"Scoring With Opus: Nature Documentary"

So in a scene like this, obviously, you don't have to worry about being sensitive to dialogue because there is none, but you still have to be careful not to just squash the sound design because it is important here, and otherwise it wouldn't be there. Now, we have this shot of the lion, so the music needs to build, but you still have to have some common threads from the previous phrase. And I think that's important in a series of shots like this, because you've got all these different animals, but they're occupying this ecosystem. And even though, of course, the lion does eat many of the animals in that ecosystem, they're all part of this interlocking system that creates a functional biome. So I think it's important to maintain that cohesive structure in the piece. So let's go ahead and move on to the next phrase.
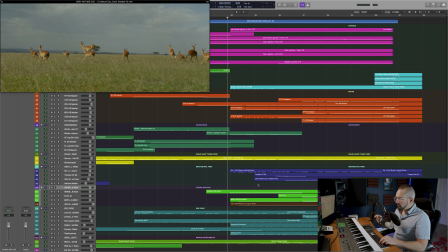[16:50]
And here we're adding more brass, we're adding more percussion, and we are introducing some vocals.
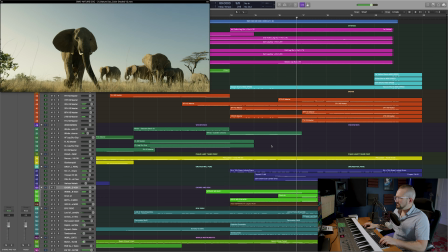And if you notice, the bass elements became staccato in this section, and that was done very intentionally, because in the sound design, you had the hoof beats on the ground, and that creates a lot of bass content. I tried using just some sustained basses in this section, and it didn't work with the sound design. It was too muddy. So once I put those basses on those staccato notes that are actually playing the same rhythm as those percussion accents, it totally worked with the sound design. So let's go ahead and break it down by instrument group.
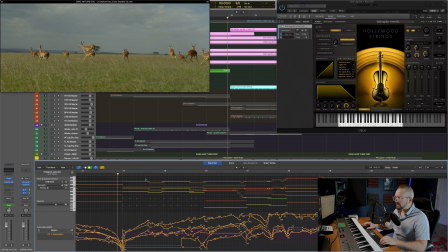[17:43]
And in the strings, we're just doing some pretty basic chord changes. There isn't any melody here. And notice that we have the basses on these staccato notes here up to measure 16. And then we put them on sustains to crescendo into the next phrase.
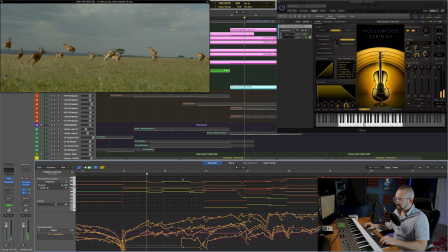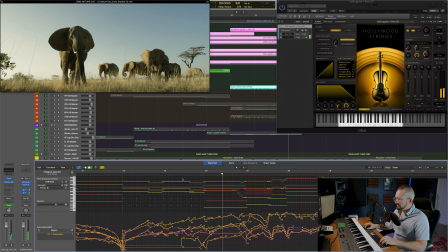So nothing too complicated going on there. Let's check out what's happening in the brass.
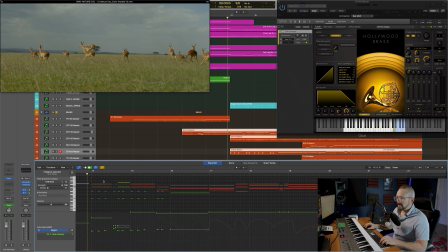[18:17]
And the strings are going to be joined by the French horns and the trombones. The French horns are basically going to be doubling the high strings on those chord changes, but I have added this little staccato line here just to add a little bit of extra texture and color.
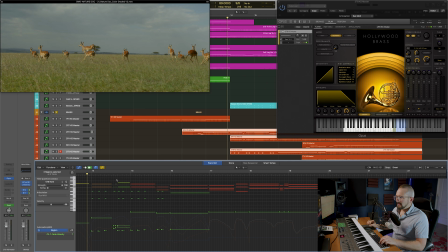[18:34]
And the trombones are going to be doubling the string basses because we just want to add some bite and some grit to those bass stabs. So here is the strings and brass together.
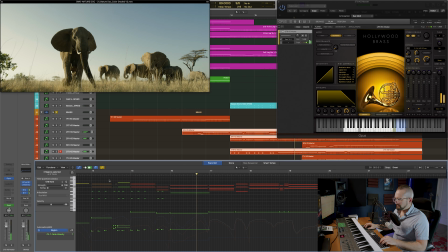I think the trombones are really crucial in this moment because the string basses by themselves don't have quite enough punch to cut through the mix well enough, and you definitely need some low brass content on those bass stabs. And the new Two Trombones patch from Hollywood Orchestra Opus Edition is a great way to add some bite to your string basses in parts like this, because in the mid to higher velocities, those short articulations just have so much bite, and they're really just ear-pleasing. So let's go ahead and see what's happening in the woodwinds.
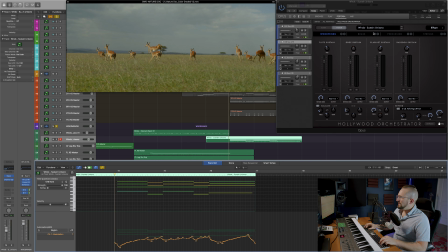[19:34]
And all we're doing here is doubling the strings in the Sustain Unisono preset from Hollywood Orchestrator. So this is a woodwind ensemble patch. Let's hear it by itself, and then we will hear it with the brass and the strings so that you can hear just how much color and body it's adding to the strings and brass.
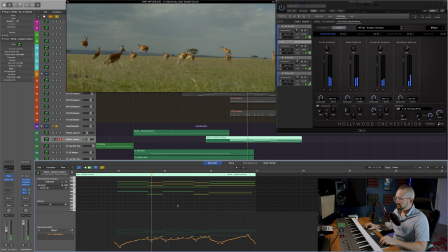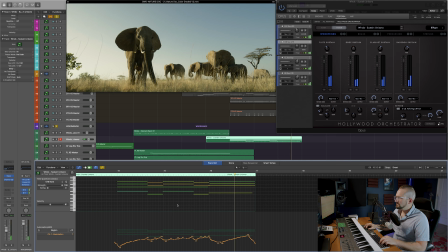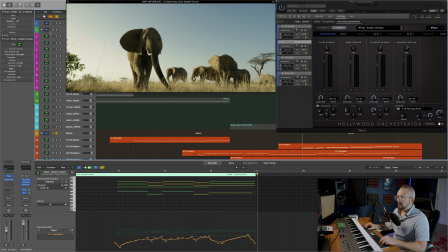[20:04]
And then with the brass and the strings.